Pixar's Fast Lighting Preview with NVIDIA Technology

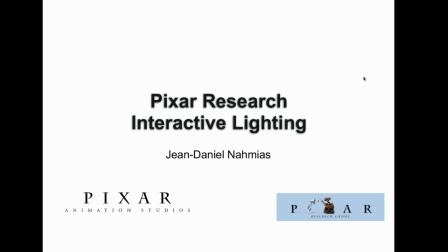0:03 Hi, I'm here from Pixar and I'm going to present some of the work we've been doing
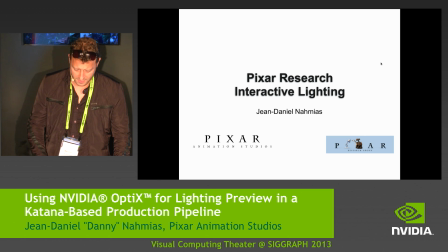0:08 with regards to interactive lighting inside Katana on top of the NVIDIA Optics Framework.
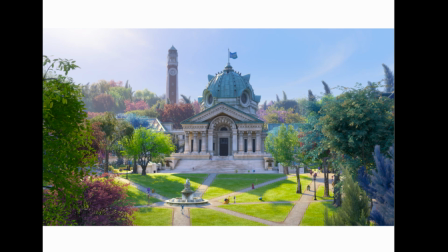0:14 So lighting influences the mood and tone of a shot, which is why Pixar takes a great deal of attention with the way it lights its shot. Here's an example from Monsters University, at the campus lit during the day and at dawn and at night.
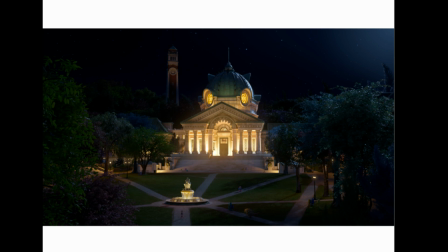0:32 And as you can see, the shot will read vastly differently depending on the lighting rig.
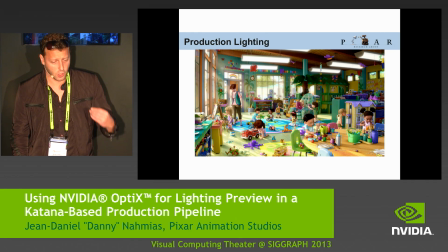0:37 In the past, we used to fake a lot of lighting effects by just using lots and lots of lights.
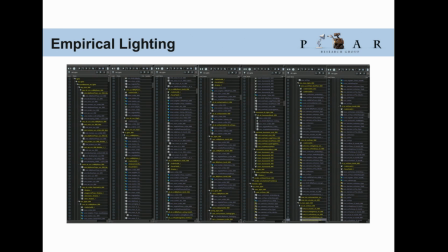0:43 So this is a shot from Toy Story 3, and all the indirect illumination was literally faked with hundreds of lights. and this
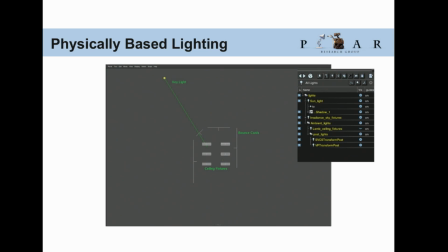0:52 is an example of the lighting rig for that same shot using this new physically based model and as you can see we've got just a dozen lights and it makes everything
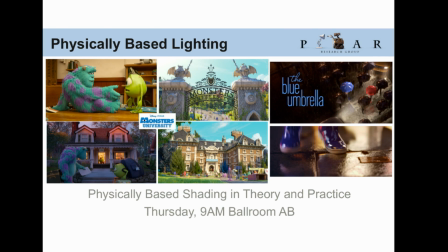1:01 a lot simpler and because of this the studios moved to this new model it was first introduced on Monsters University in the blue umbrella
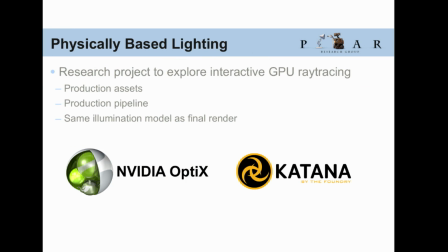1:09 and this is the way we're going forwards with our future films this is a viewer built on top of optics and the reason we used optics is because it isolates us from NVIDIA's hardware changes so whenever they release a new card they automatically optimize this SDK and it makes our life a lot easier and
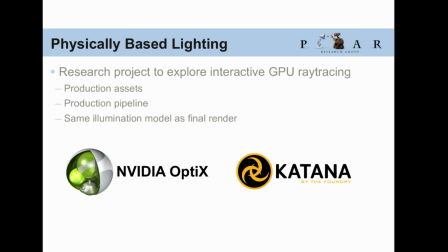1:27 allows us to concentrate on the algorithm the shaders the lights as opposed to memory
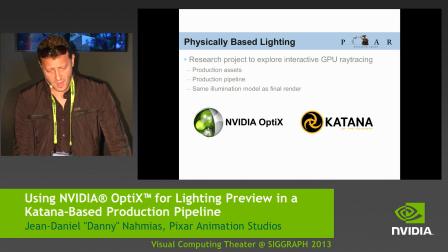1:32 alignments and other issues and what I'm going to show you is running on a full production shot with our production assets using the same lights and
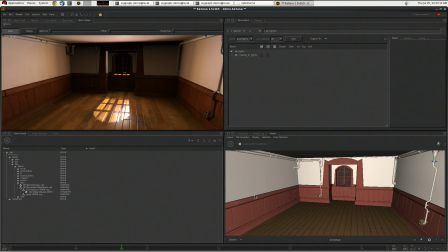1:42 same BRDFs so here we've got Katana on the bottom left hand side we have a standard OpenGL view which obviously doesn't give them much visual feedback
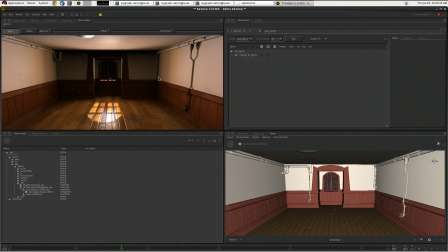1:53 and on the top left we've got our optics viewer so as you can
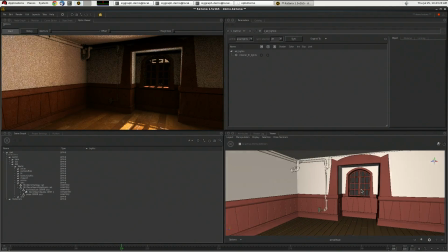2:00 see as I move the camera about everything gets refined
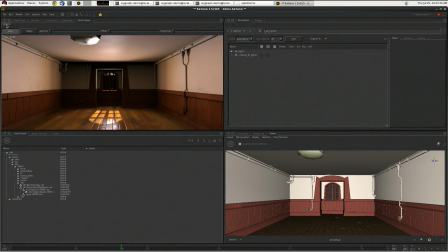2:03 we can see a bunch of lights I can turn on and off indirect illumination and we can see the effects of that on the back wall so
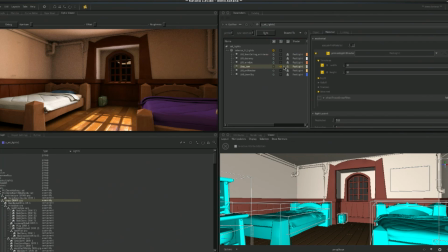2:13 as you can see we've got the entire set now loaded I can go back to this key light and literally just move it so that we get a nice effect. We can have this shadow fall on the bed cover and literally dial
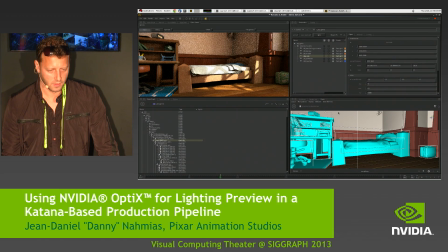2:30 in how we want this shadow to fall to produce the aesthetics that the directors are looking for.
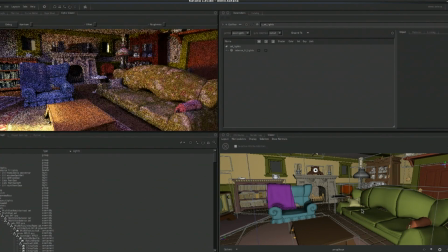2:36 So we can see the frat house interior which is beautifully lit.
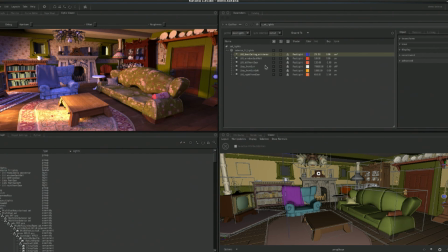2:43 Again I can expand our lighting rig, single out the fill light,
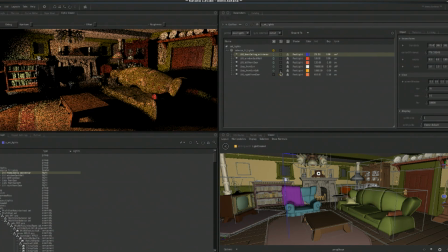2:49 our hard key light, window light, soft key light as well as various other lights.
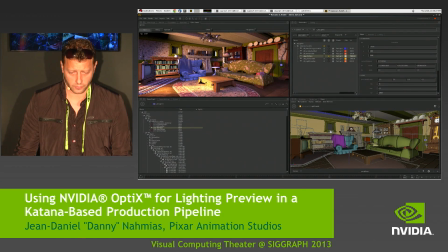2:54 And as you can see in here we've got some slightly more complicated materials. So for example the chandelier is glass and we're doing real refractions.
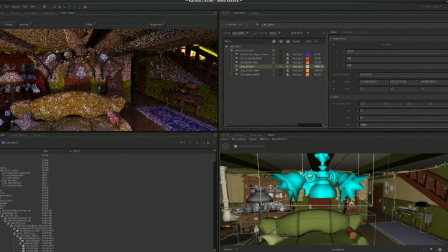3:04 So I'm just going to give you an example of this. I'm going to zoom into this chandelier and we can see the
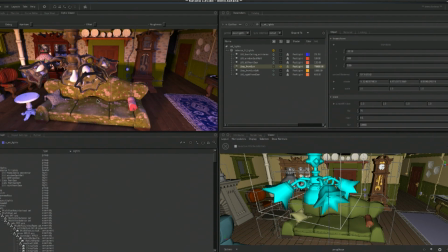3:10 refractive effects of this sofa through the glass of the chandelier
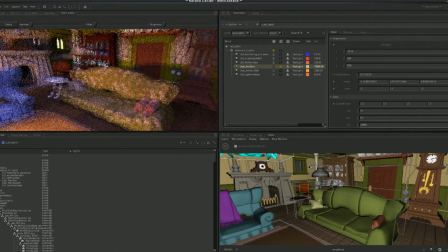3:16 and all these refractions are ray traced and they're all performed as I'm moving about the
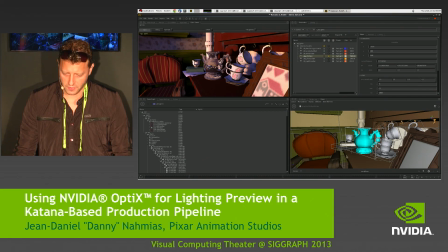3:21 camera and here we're ray tracing all the reflections in real time so you can see
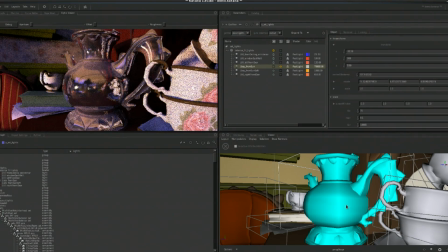3:27 all the reflections of the entire room in this teapot as I swivel about and I can also go in and for
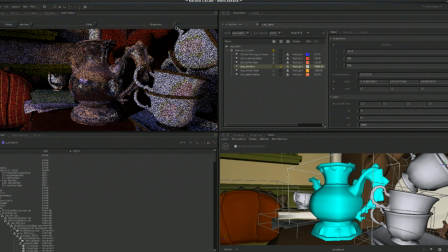3:33 example change the roughness of this teapot and we can see that these these reflections are becoming a lot more glossy.
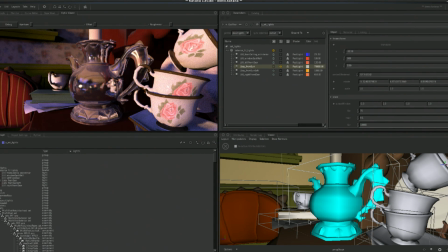3:40 So potentially this could also be used to dial in some of the shader properties for our shaders.